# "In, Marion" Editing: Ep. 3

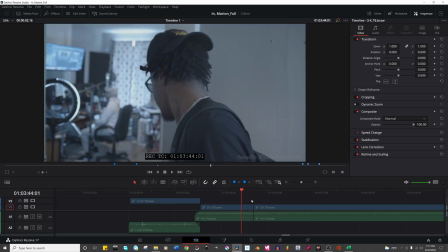1504s
what we need to do is cut him before he walks in. So what's the last frame we can do before he walks in?
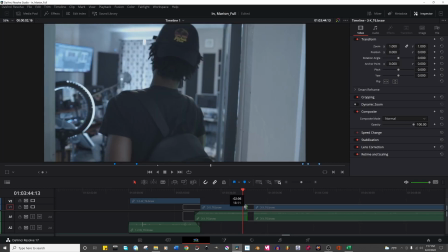1510s
Maybe let's try to see how much momentum he has here.
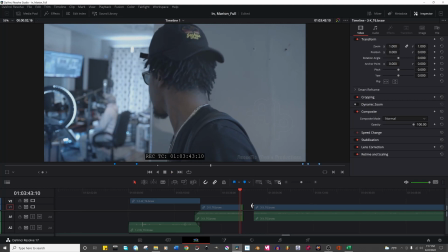1517s
I think we need to do before the head goes down, right? Maybe here.
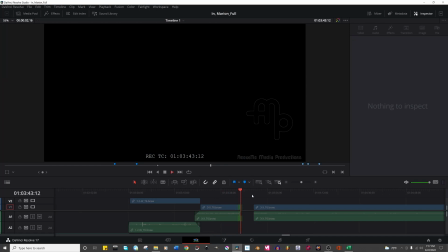1527s
So he's kind of looking in, right? So it would go from him looking in, cutting, and then he's already walking in.
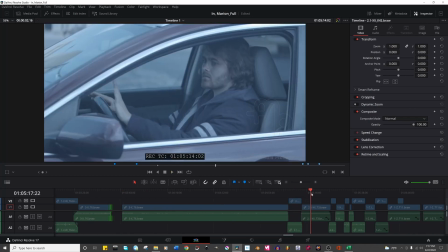1535s
So what we're gonna do is the stuff we have with John here in the car and getting out of the car.
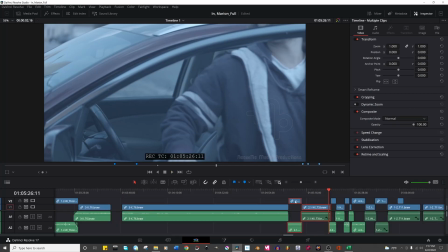1543s
We're gonna move this over here.
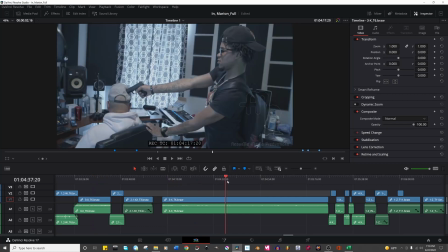1548s
So what it was is he gets up the stairs, and in the single take we see a Rob, and then we cut to John in the car riding, and then getting out of the car,
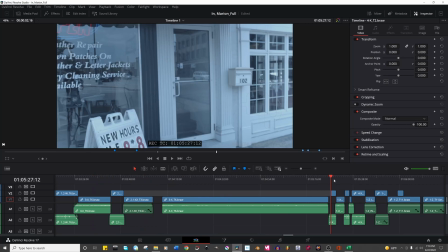1556s
and then Andre runs out.
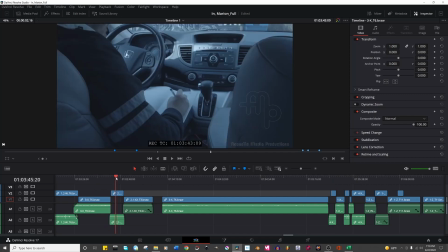1559s
So what I would change it to, he gets up there, he stops for a second, and then we cut to John riding, and then getting out of the car, and then we see him come in, and then rob him, and then he leaves. So I think it's actually going to flow better, and we're going to take out that second of
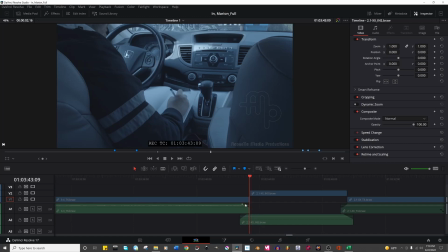1576s
blooper, I suppose. So let's see how this goes. Okay, so that audio needs to change dramatically.
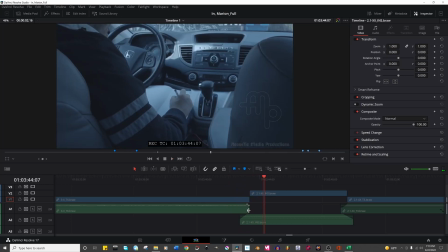I don't love how that's kind of dying down. Let me try something real quick.
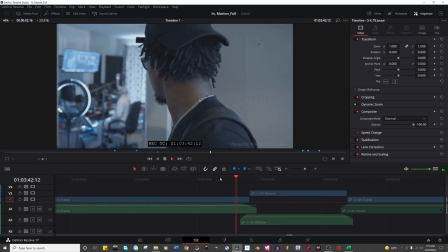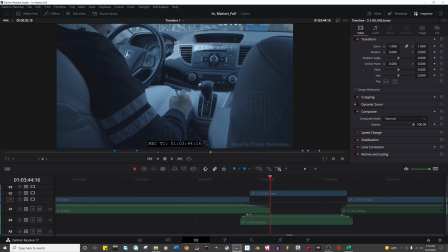1614s
What if we really extend that out and really kind of build that up, and then we're gonna take it down. I kind of like it fading out like that. Is that too weird?
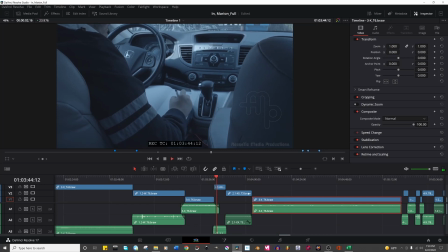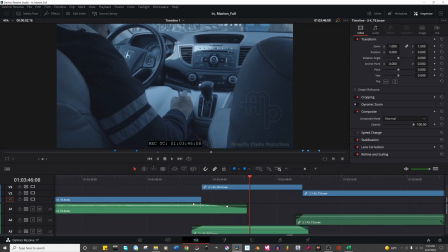1636s
No, I actually don't think that works very well. Okay, so I cut it in like a few frames.
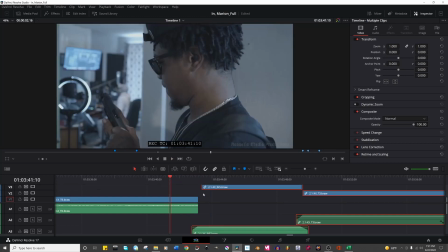1648s
Just because of the dialogue of the song. They go like this. I think that ends better, so I'm gonna leave it like that.
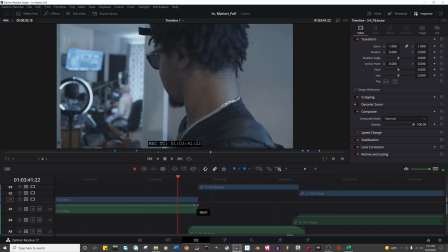1659s
I do a little bit.
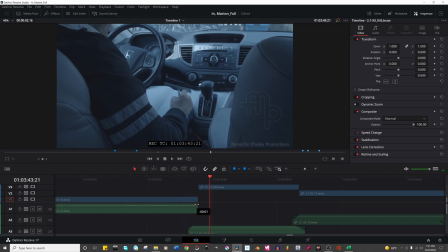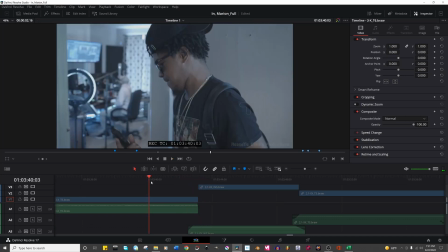1667s
Okay, I think this works better.
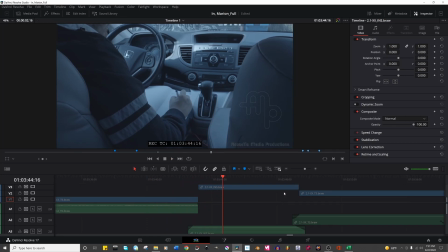1674s
I guess that works better than the alternative.
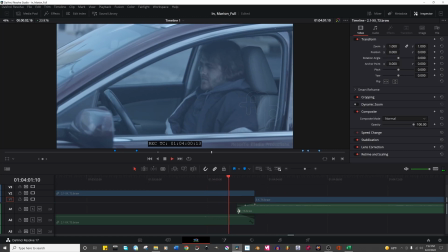Okay, I'm okay with that audio, but the question is this gonna work visually?
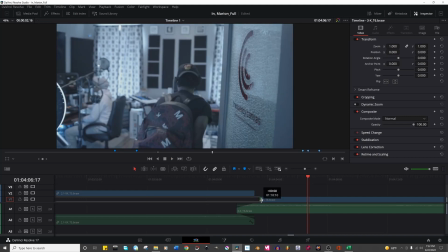1692s
Maybe let's try this. Let's try cutting it down sooner so it's less of him walking in.
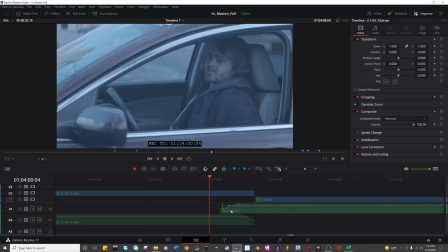1700s
Let's see. I don't know if that works at all. And then I'll cut this in a bit.
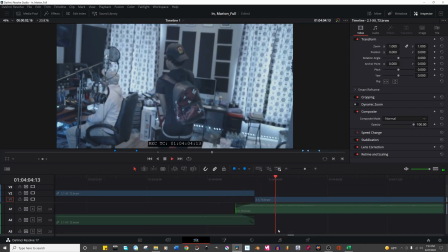1708s They ain't gonna fight like this. They ain't gonna fight like this. They ain't gonna fight like this.
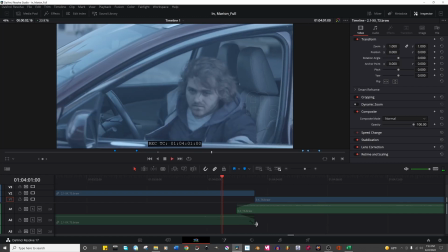1717s
I don't know. I kind of like it leading in.
They ain't gonna fight like this.
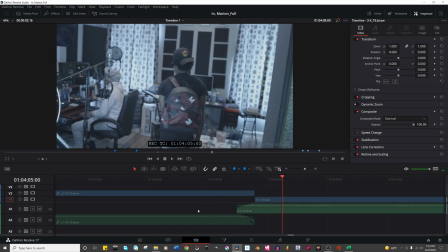1722s They ain't gonna fight like this.
Yeah, that's fine. I want to see him.
He moves like a snake.
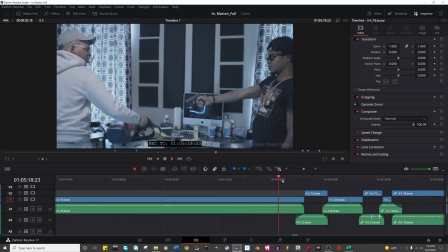1728s A slippery little snake.
Okay, so now it'll end with him running out of the building.
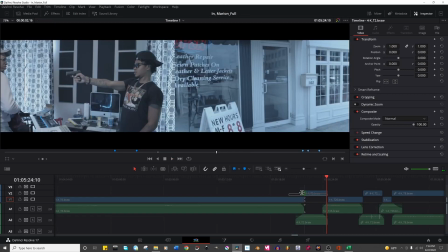1739s
Can we have it more? How much?
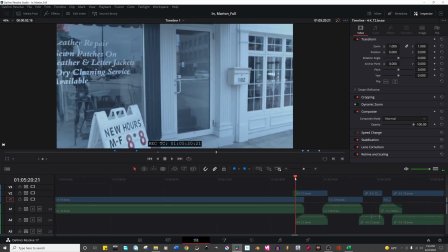Okay, well, there's a stabilizer on it.